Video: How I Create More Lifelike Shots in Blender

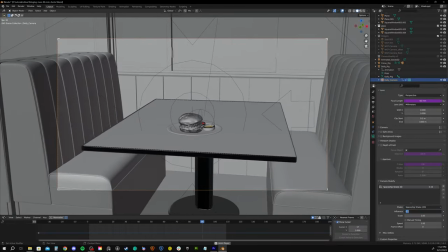In my case, I'll use really subtle motion to give the shot a slight touch of imperfection,
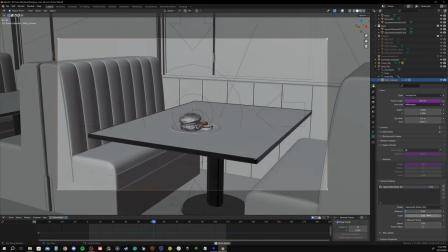as if the camera is still on a smooth track, but as we know, nothing in the real world is perfect,
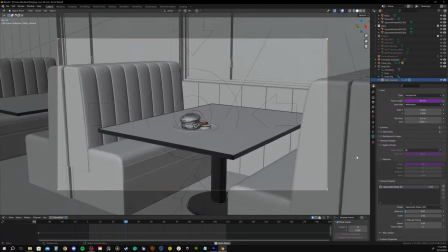so there's just a little bit of friction or bumpiness or hand motion affecting the otherwise very smooth shot.
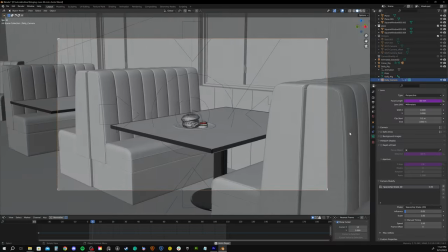Small little touch here, but obviously in other scenes, they could require more intense camera motion. It's really up to you as the artist to decide where and when you want to use this. That's it for the three tips. As a bonus tip,
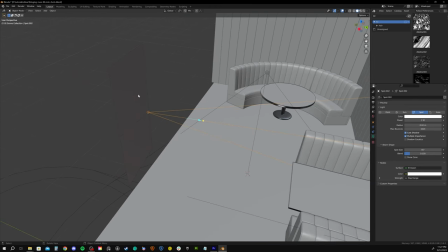I parented a spotlight to a plane and animated the plane as if it was a door kind of swinging open and slowly closing shut.
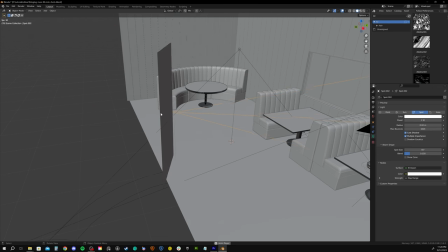The spotlight just has a noise texture.
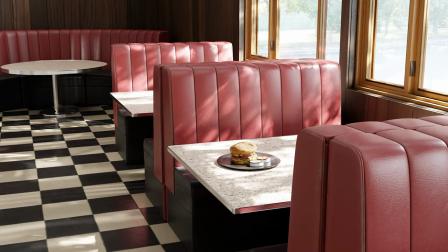It's so subtle, but it kind of mimics the bright sun reflection that you might see shooting across a room when like a glass door is opened.
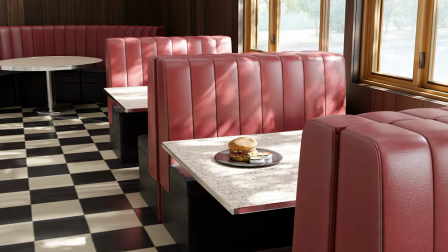I didn't have to texture the door or anything like that because, again, it's off camera.
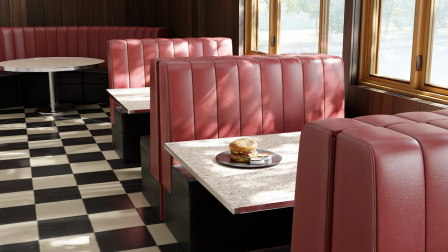But as you can see, it communicates to the viewer that something is happening in the scene and ultimately can help bring it to life. It's fun to play around with light, and there are so many things that I'm sure you'll come up with that I haven't even thought about.
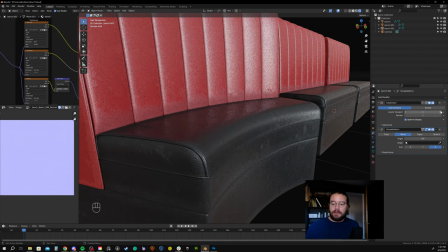For a detailed, uncut look at how I modeled both the straight and curved seating in the scene, check out my website, offworlddepot.com. I opted to build my own site over Patreon to have more control and support fellow artists.
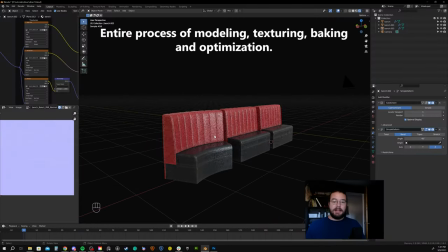In this video, I recorded the entire process of modeling, texturing, baking, and optimizing these assets. It obviously supports me. I left my full-time job as a 3D artist to pursue this, and whether or not you subscribe, I'm happy with that choice. It's been awesome for me, my family, and my business. That said, I have a really crazy goal of 500 subscribers over there.
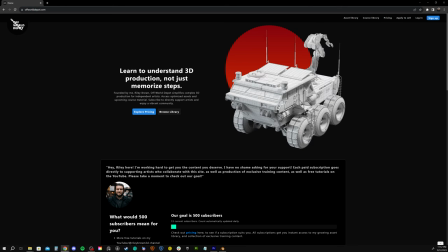I even made a little progress bar that you can go check out to see how we're doing on that goal.
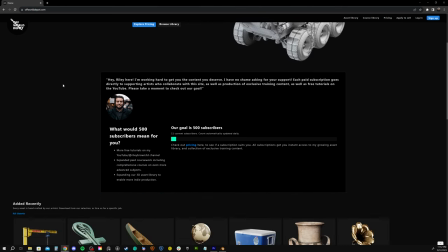And that could mean some pretty cool things for this channel. Less client work for me and more of me just spending my time creating videos for you, tutorials, and trying to pass on the knowledge that I have. More assets as well. So you can think of this like a self-sponsored video, and I have no shame in saying it really helped me if you went and subscribed. Not just me, but you get that uncut, really raw content to watch and learn from as well. All right, so until next time, thanks for watching.